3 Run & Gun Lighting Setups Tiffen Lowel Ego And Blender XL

What's going on guys, it's Kofi Abou and today we're going to be talking about a lighting kit made by Tiffin and the Lowell Ego and the Lowell Blender XL. Now these two are very interesting lights. They have a small footprint but they do come in handy and they do work for your run-and-gun lighting scenarios.
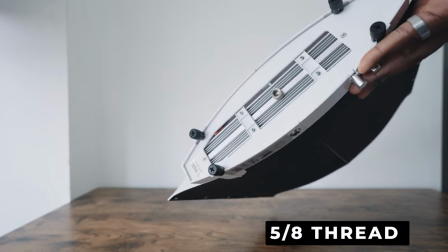(0:13)
Now it does have a 5-8 thread at the bottom of the light so you can mount it onto C-stands and other lighting stands as well.
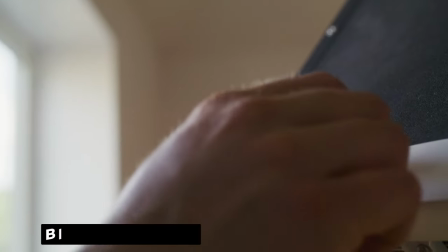(0:19)
It's also bicolor and dimmable too. So not only are you going to be able to get a nice output out of this small light fixture but at the same time with your normal filmmaking lighting stands and C-Stands, this is going to work perfect. And it fits nicely into bags such as your Nanuk case or any of your carrying cases if you are traveling when you're bringing your lighting with you.
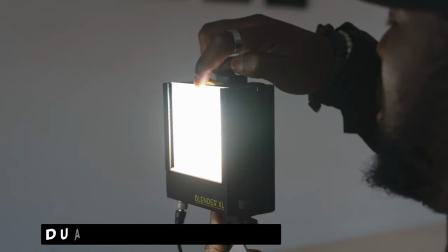(0:37)
Now, on the other side, the Blender XL is a smaller lighting fixture, but it does have a double diffusion panel in it for a nice soft light in a small package.
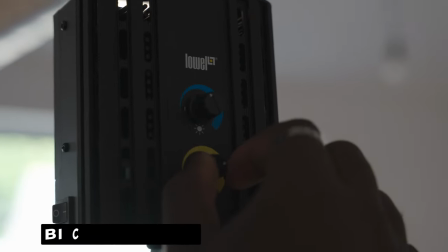(0:44)
It also has an adjustable beam angle and it's also bicolor and dimmable just like the Ego is as well.
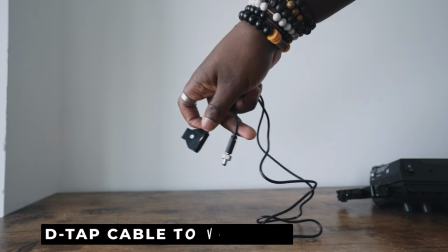(0:50)
Now, a cool feature about the Blender XL is you actually have a D-Tab cable in the package. So you're able to hook this up to V-mount batteries if you need external power and you can't hook up to a wall. Now, in today's video, we're actually going to be going through three setups that we can use using this run-and-gun lighting setup. And with me today, I have one Blender Ego and two Blender XLs. And we're going to go through the various situations that you would use these guys.
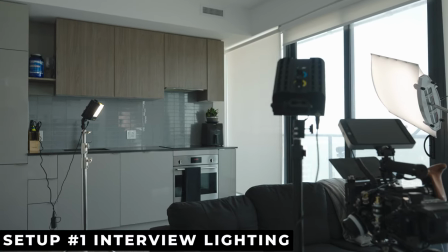(1:10)
Now, this looks like your normal overpriced Toronto apartment. And to be honest, you're pretty right. But it's also going to be our first lighting setup.
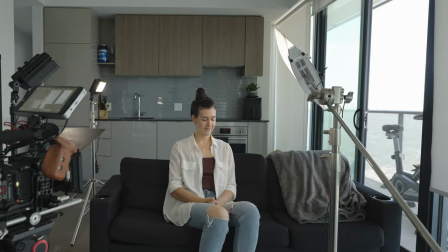(1:16)
And that is the interview lighting setup. This is one of the most common three-point lighting setups that you're going to find in your cinematography career.
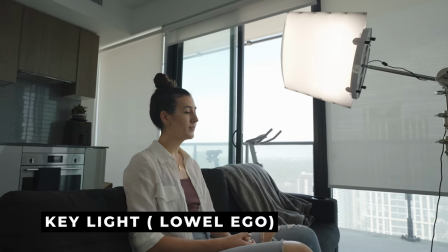(1:23)
Starting off with our key light. Now, we are in a room with a lot of natural light in a big window from the actual balcony.
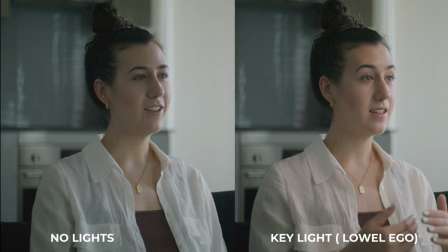(1:29)
However, we're going to use a key light just to give more wrap around the face.
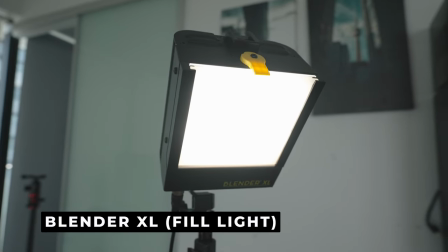(1:35)
And the second light is going to be your fill light. And this is going to be the light that's going to fill in any of the shadows that your key light actually makes.
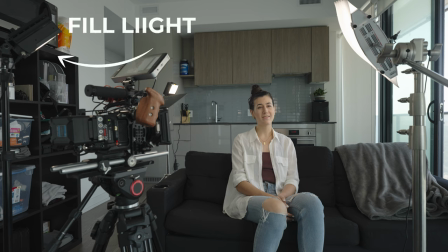(1:41)
Now, the Lowa Ego is a little bit of a smaller, more compact light.
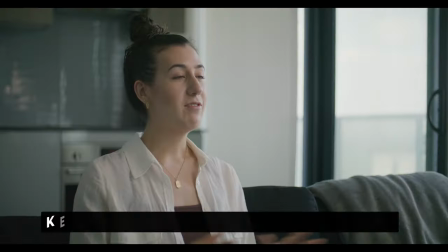(1:44)
So you're not going to get quite the spread as you would on a bigger softbox, which means a fill light will come in handy with making sure that everything is evenly lit.
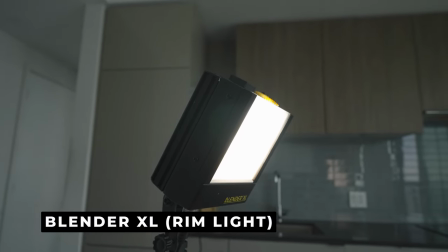(1:53)
And lastly, just to separate our subject from the background, we're going to use a rim light which is going to be another Blender XL as well.
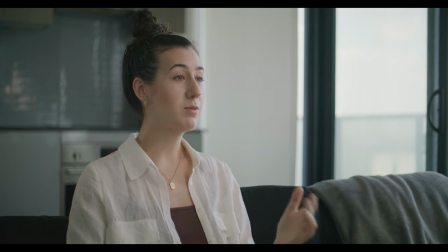(2:00)
Now what you're going to do is adjust the white balance knobs on the back and your brightness to make sure that your key light is the brightest light
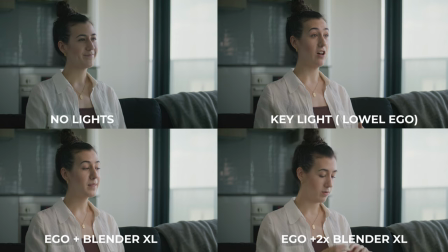(2:05)
out of the three and the rest of your lights are pretty decently white balanced to make sure that you don't have any off-putting color.
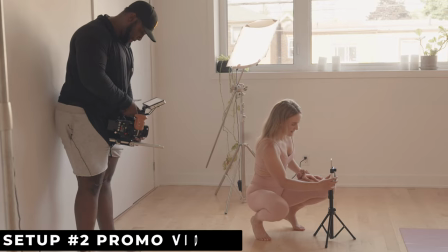(2:12)
Now for our second lighting setup this is going to be for things like promotional videos.
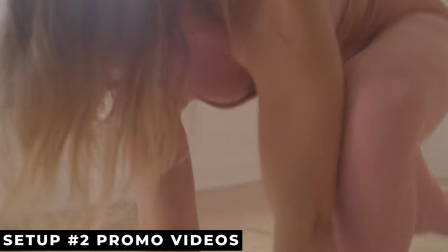(2:16)
So we actually brought over a yoga instructor Katie's over here and she's going through a couple of yoga moves but also incorporating the tiffin lights just
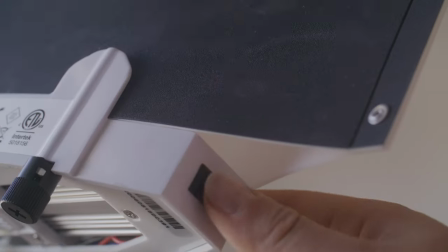(2:23)
to tell the story about the idea that content creators nowadays it's a little bit harder to make content but using something like lighting setups is a great
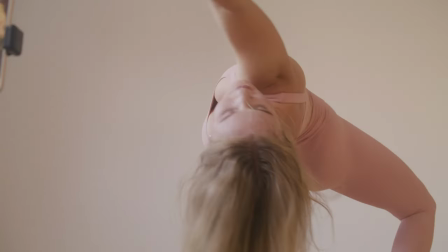(2:30)
way to separate yourself from the pack and have higher quality images. Okay so for the next lighting setup it's going to work if you want to make small form commercials or maybe you're doing ads for social media and this is a lighting setup where the Blender XL and the Ego work really well together in our second lighting setup.
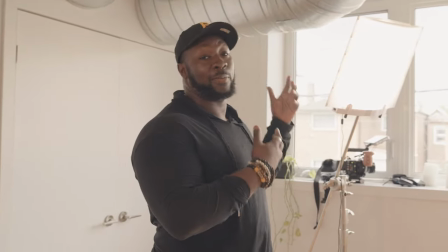(2:45)
So for a key light once again we're going to be using the blender ego light. Now one of the techniques you want to use when you have windows in your scenario is making sure that you're lighting from the window that you can't see.
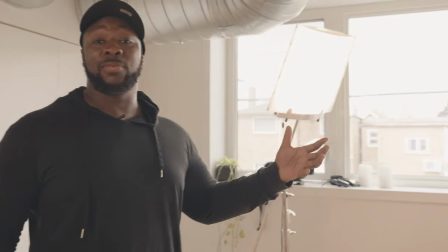(2:55)
So right across here we have a window on this side but the way that I'm setting up this light is it's in a corner where you actually can't see the light in frame.
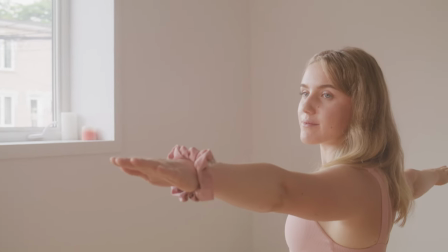(3:02)
This is called motivated lighting. So when I put this light over here right by Katie's face what ends up happening is it looks like that that window light is wrapping around to one other side of her face.
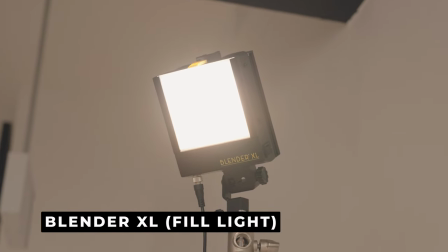(3:12)
Now we're going to be using something like the blender XL light to fill in the shadows, just like we did in our previous interview.
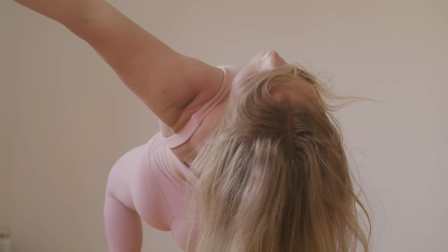(3:18)
But the way that you want to do this is you actually want to put this at a slightly lower power than your key light. That makes sure that you have the proper contrast ratio, increasing your depth and making your images look more cinematic.
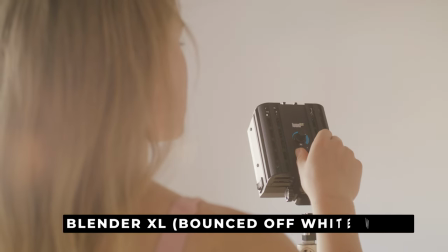(3:28)
So for a last light, instead of using it as a rim light, we're actually going to be bouncing this Blender XL off of the wall. Now, this is a smaller light. It's a little bit harsher, but it does have a lot of power. And I found in my initial shot that the back wall actually looked a little bit dark as it was in my frame.
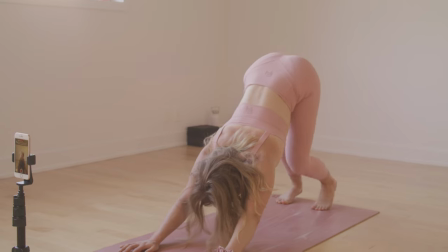(3:41)
So I used a third light like the Blender XL and instead of using it as a rim light, which would keep the wall really dark, I actually bounce it off that white wall.
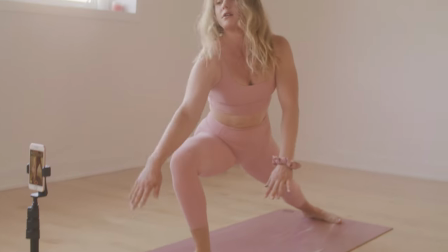(3:49)
It keeps that wall nice and bright to match the rest of our scene. Okay, so we're back in the apartment and we're going to get into our third and our final lighting setup and that's actually going to be product photography.
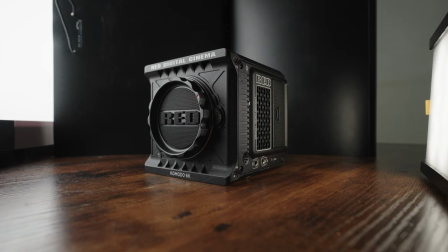(3:59)
So if you're somebody that does product photos, maybe for a sponsor, maybe for your YouTube thumbnails, this lighting setup is going to come handy, especially if you're doing product-based photography.